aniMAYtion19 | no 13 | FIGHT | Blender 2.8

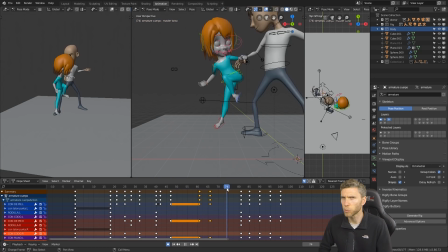solidly on a project and but I find I don't do my best work when I'm like that because you just get tired mentally and you sort of miss things
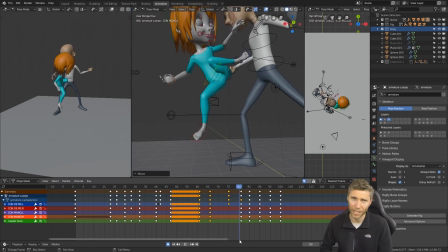and that's when you make mistakes like forgetting to save your work and making a mistake and having to undo and oh it gets painful
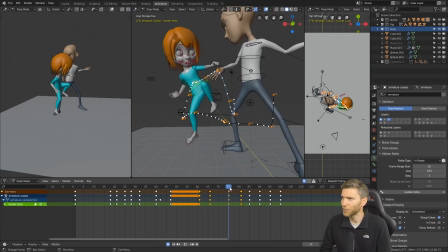then take regular breaks and do exercise in between I always say that but I think that's a good thing don't drink energy drinks to keep yourself awake and things
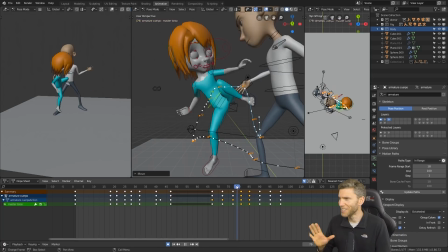like that that's just the worst case scenario anyway that's that's probably another topic for another time but it's my big hatred is energy drinks
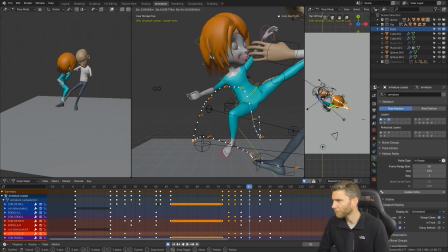I see lots of students with them and it's it's not good for it anyway back
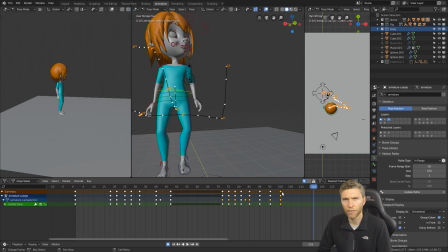to the animation the kick was really tough because you've got to think because a jump is fine the jump
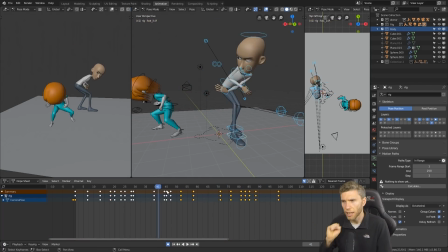sort of follows a curve doesn't it but a kick when there's impact in the middle of the jump
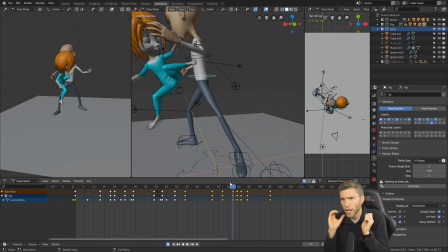there's a sort of point where your gravity is
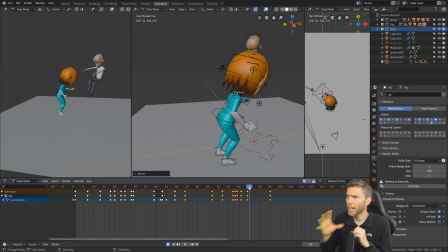interrupted that curve is interrupted by the weight of the kick a weight of the object you're kicking in
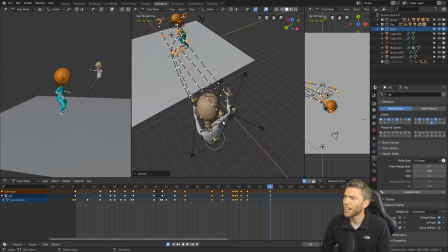this case this guy who's been kicked and that was really tough to make look
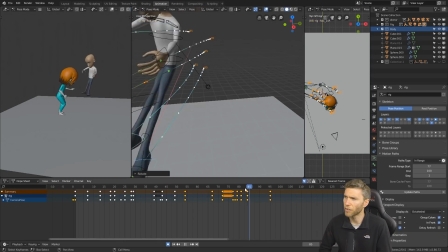right and it doesn't the kick looks very floaty floaty I'm not
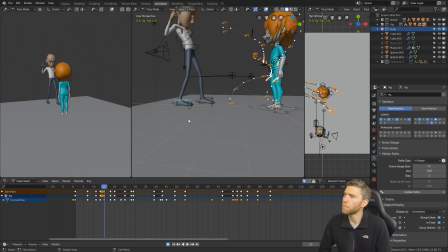sure just there's no impact in it there's no weight and that was frustrating I think it might be a bit too quick in the end as well it was quite strange because I was trying to sort of figure out like there's a John Claude Van Damme where he sort of does this split
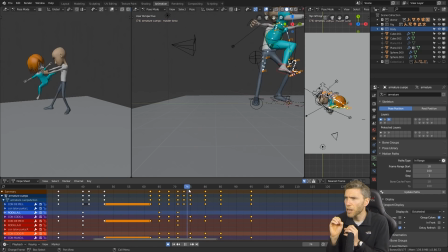kick and I wanted her to do that and she does that but the frames are so fast you don't see it so maybe I should have put that in
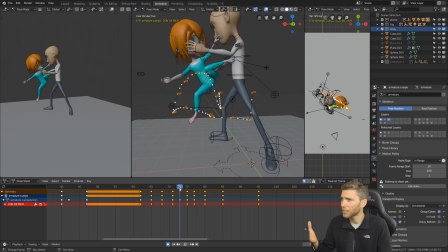slow motion actually just thinking back why not have that in slow motion then I've got more keyframes to play with and it might have
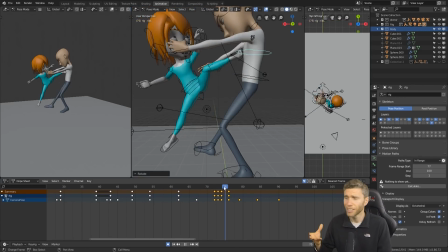been yeah that's what I should have done perhaps use slow motion in yours is obviously you're not slowing the footage down you are animating slower so although
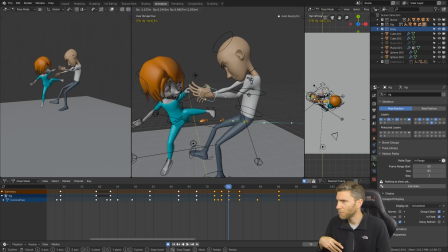that that might be interesting in a sense the interesting test for you to do because suddenly you're going half the speed so how are you going
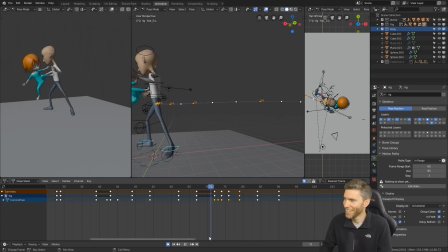to marry those up and keep the speed consistent so that's an interesting one so perhaps that's how I could have solved that issue but everything seemed to move really
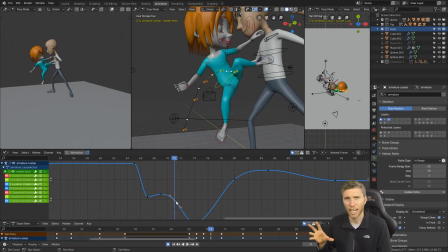quick and fast but I think actually when you think of these sort of kicks they do happen really quickly and maybe our minds just
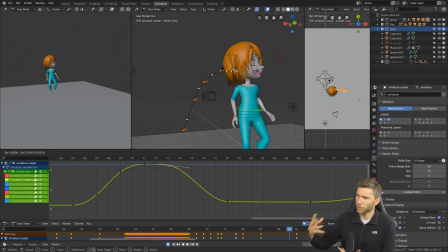sort of interpret what's happening and it's only when they're slowed down you sort of get to grips with like in most martial arts movies these things are sort
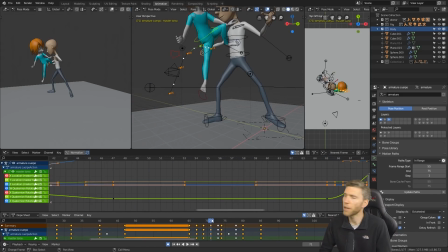of slowed down at particular points so I probably should have done that I think that would be beneficial to you yes so you can see here on my curve just there I've instead of at the bezier handle I've changed it to a free to try and make it a bit more punchy that where the
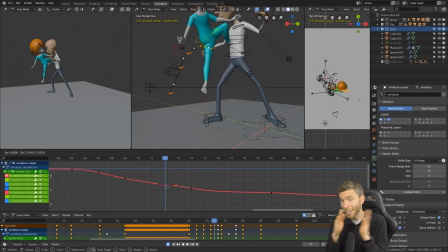kick is so there's that's the X channel so she's moving across this way
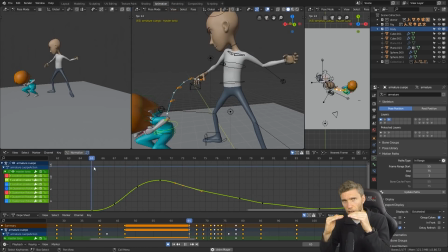and I've created a sort of a jolt in there
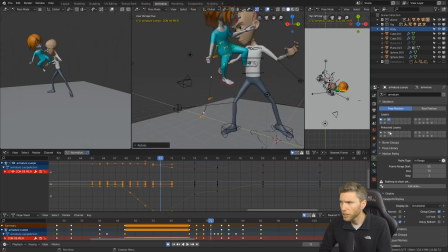to try to make the kick look more weighty it was a lot of fiddling and it didn't quite work I don't think you know I don't think it quite got there
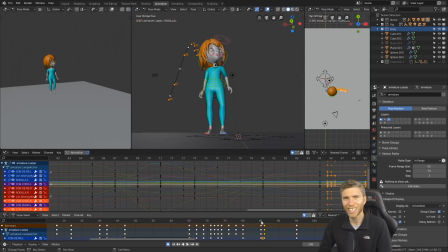i mean it's it's close ish but close is never good enough is it because uh our eyes are just so adept at
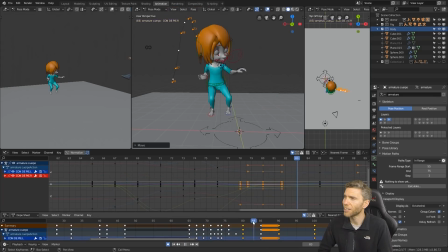seeing these things not working so uh yeah close is not good enough
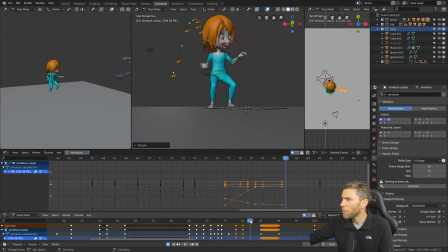by any means uh but i think at this point i
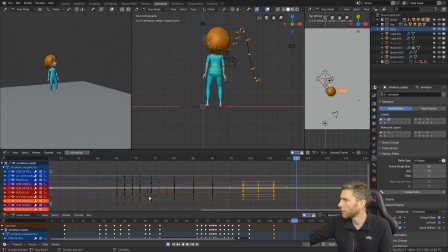was starting to get a bit worried about how much time i'd spent i'm just going to go across my timeline see whereabouts i am yeah i was certainly getting a
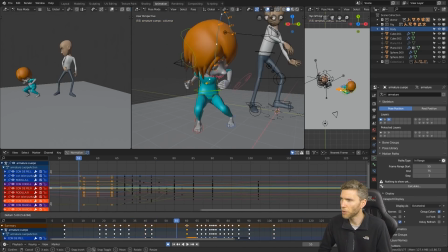bit worried because I must have spent five hours or so but I wasn't you know sometimes you just don't feel too stressed you think okay
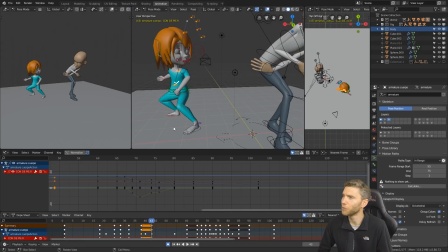this is all right I've got loads of projects on I should be doing but this was a nice thing to do I think also some of them are
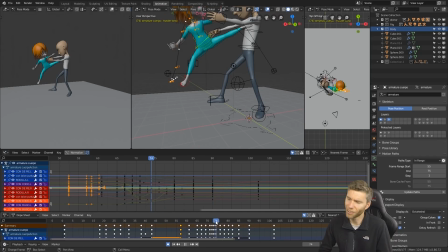animation projects so this is helping me so I'm always thinking I the learning process never get stressed by
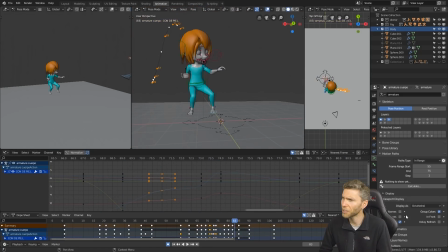because when you're stressed you don't learn so well yeah so always try and stay relaxed and you'll learn better,
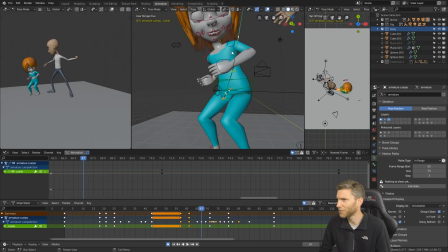supposedly. So they say, when I do all these teaching courses and things like that, us teachers have to go on.
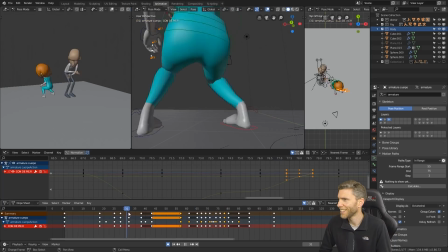They say these things about learning. So lots to know and understand about learning in itself.
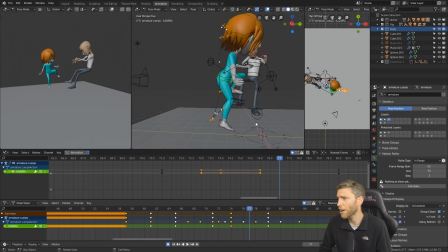And I'm assuming that's why everybody's watching this channel is to learn more and practice. And so hopefully you can glean something from these things as well.